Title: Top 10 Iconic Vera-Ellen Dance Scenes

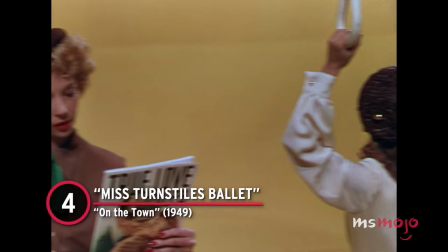505s
Number 4, Miss Turnstile's Ballet, On the Town.
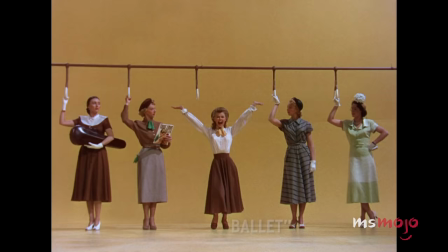509s
A plain yellow background is all we get for skyline scenery for this sequence from On the Town,
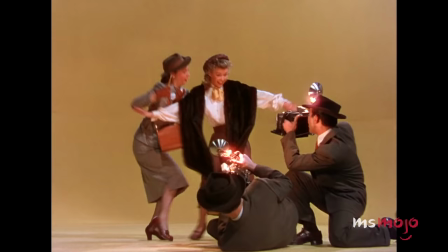514s
but it doesn't really matter, because all eyes are gonna be on Miss Vera Ellen.
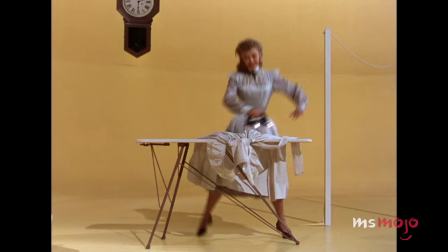519s
As Gene Kelly's Gaby fantasizes about the glamorous Miss Turnstiles, the dancer interacts with some of the props in the foreground,
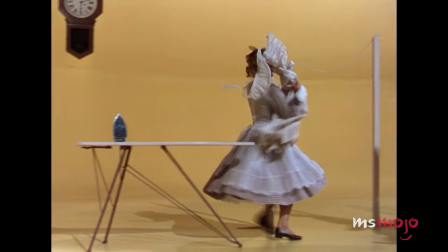527s
as well as some of the ensemble cast, utilizing costume and scene changes to keep things interesting.
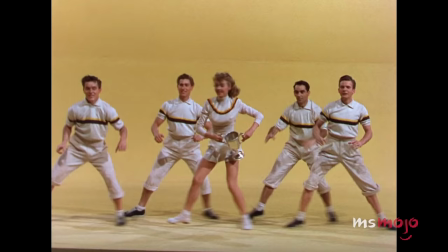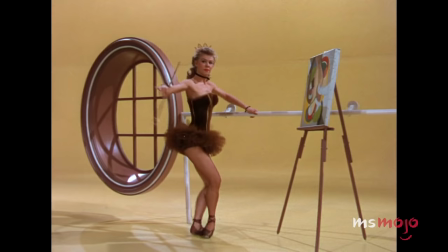540s
One particular highlight has to be the point where Vera Ellen is dancing in front of a painter's easel,
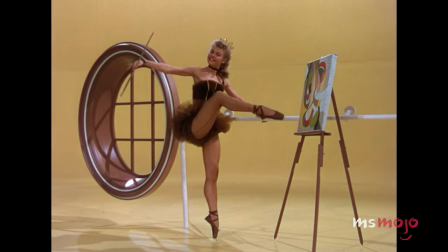545s
and she wows us with some incredible ballet moves.
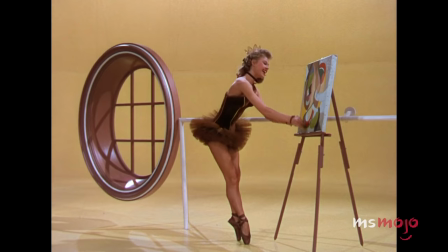549s
The level of strength and control she possessed in order to pull off such a scene still leaves us speechless.
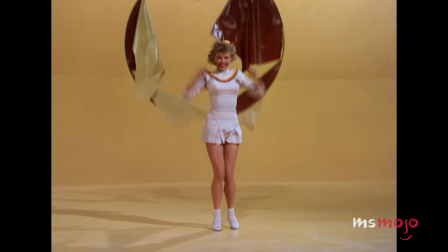555s
But oh boy, what an athlete!
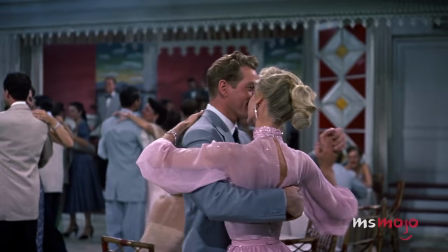562s
Number 3, The Best Things Happen While You're Dancing, White Christmas.
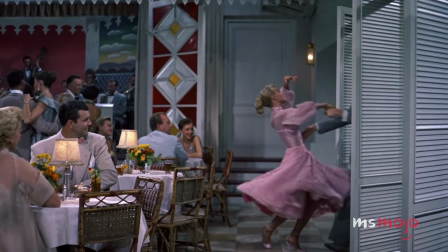568s
Glamorous, old-school Hollywood romance. That's the name of the game with our next pick.
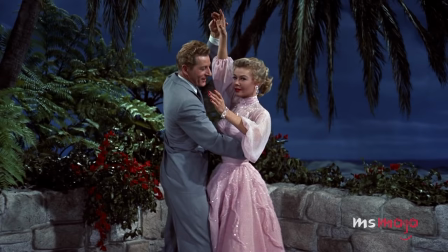573s The best things happen while you're dancing. The best things happen while you're dancing.
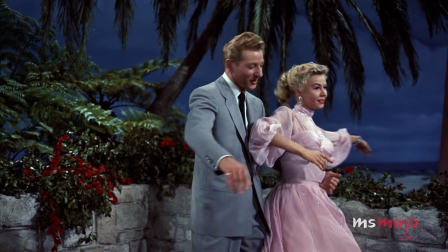581s Things that you would not do at home come naturally on the floor.
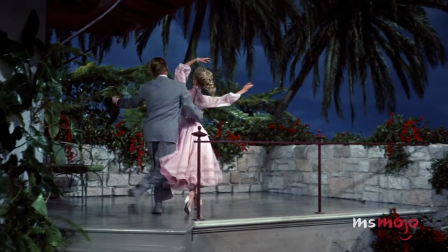587s
This musical number is taken from White Christmas and doesn't really pack any major dance pyrotechnics,
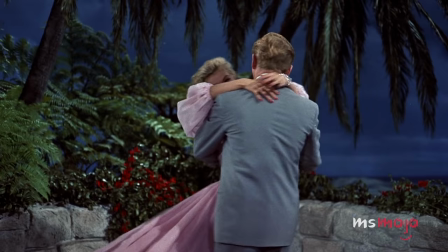593s
but instead fills us with nostalgia for these sorts of earnest, innocent movie musicals.
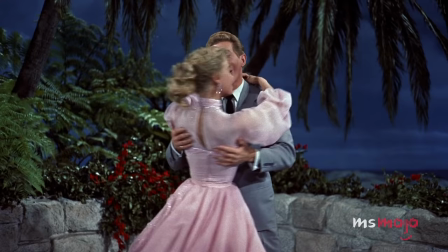598s For dancing soon becomes romancing
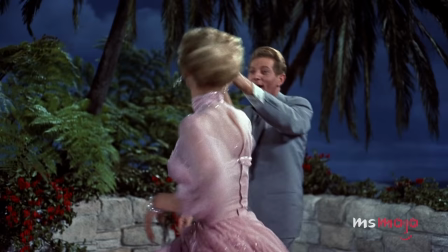603s when you hold a girl in your arms that you've never held before.
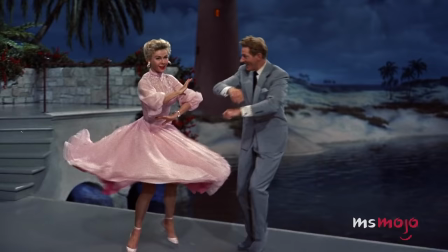609s
The number pushes forward the love story between the characters of Danny Kaye and Vera-Ellen,
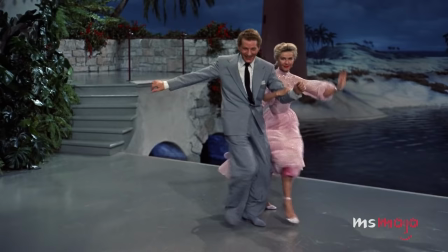614s
as the pair moves from traditional ballroom dancing into some upbeat hoofing for the final third.
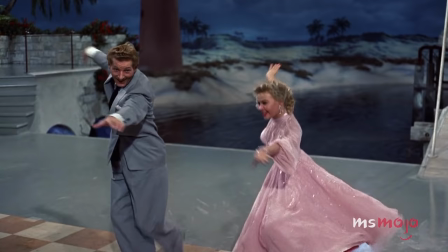619s
There's a little swing, a little cha-cha, and a whole lot of they just don't make 'em like this anymore.
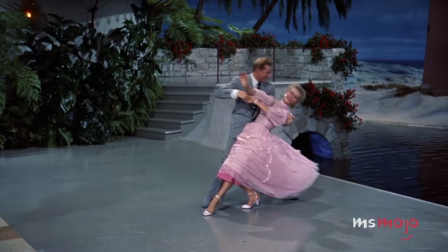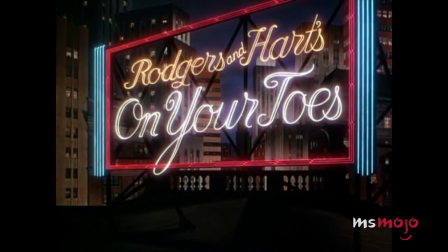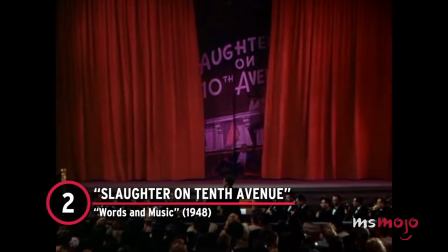639s
Number 2, Slaughter on 10th Avenue, Words and Music.
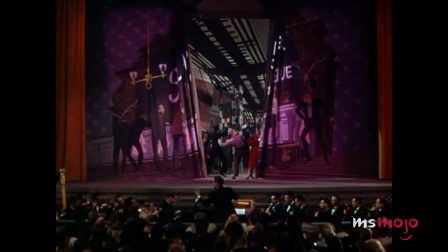644s
Slaughter on 10th Avenue may have been composed prior to being adapted for the 1948 film Words and Music,
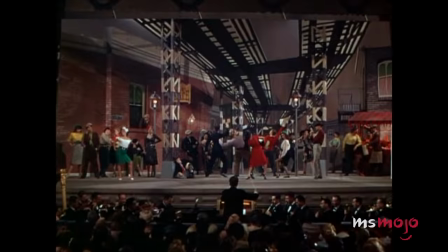650s
but it's Gene Kelly and Vera-Ellen who may have given the song its definitive performance.
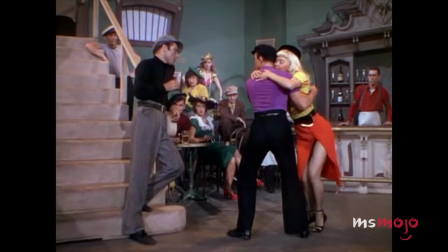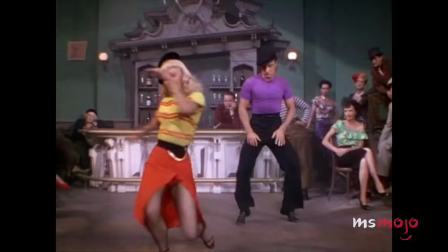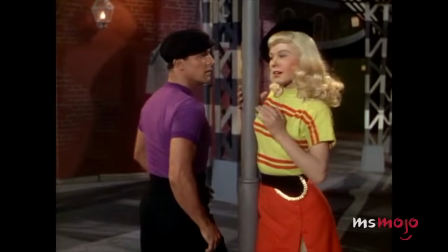667s
There's a pouty sultriness to Vera-Ellen's performance as a doomed dance hall girl caught between two men.
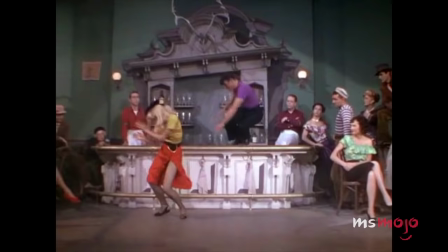673s
Meanwhile, Kelly's an equal part of the equation, as the pair does this push and pull that works perfectly against the upbeat instrumental sections of the score.
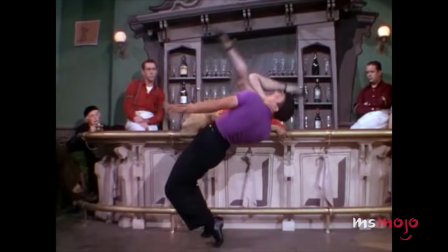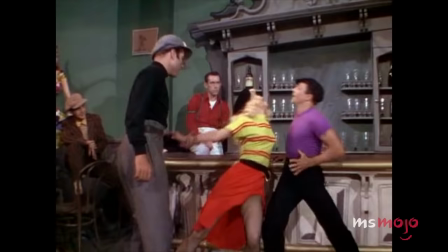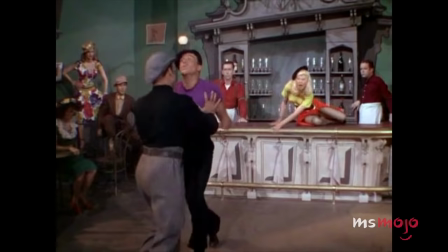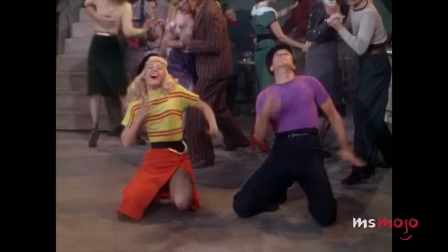700s
The costumes and sets are perfect, while the finale is a two-fisted tour de force that features love,
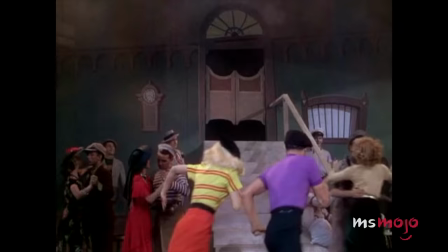707s
tragedy, vengeance, and death. It's a whirlwind of thrilling emotions, and a true cinematic sight to behold.
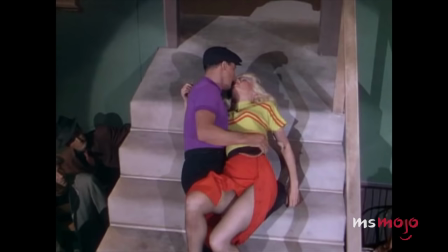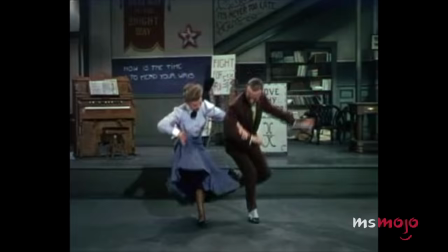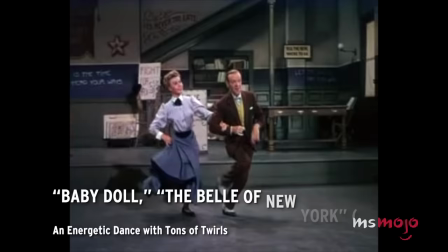727s
Before we name our number one pick, here are some honorable mentions.
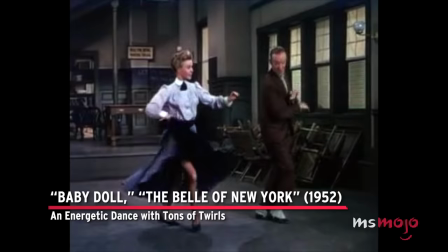732s
Baby Doll, The Belle of New York, an energetic dance with tons of twirls.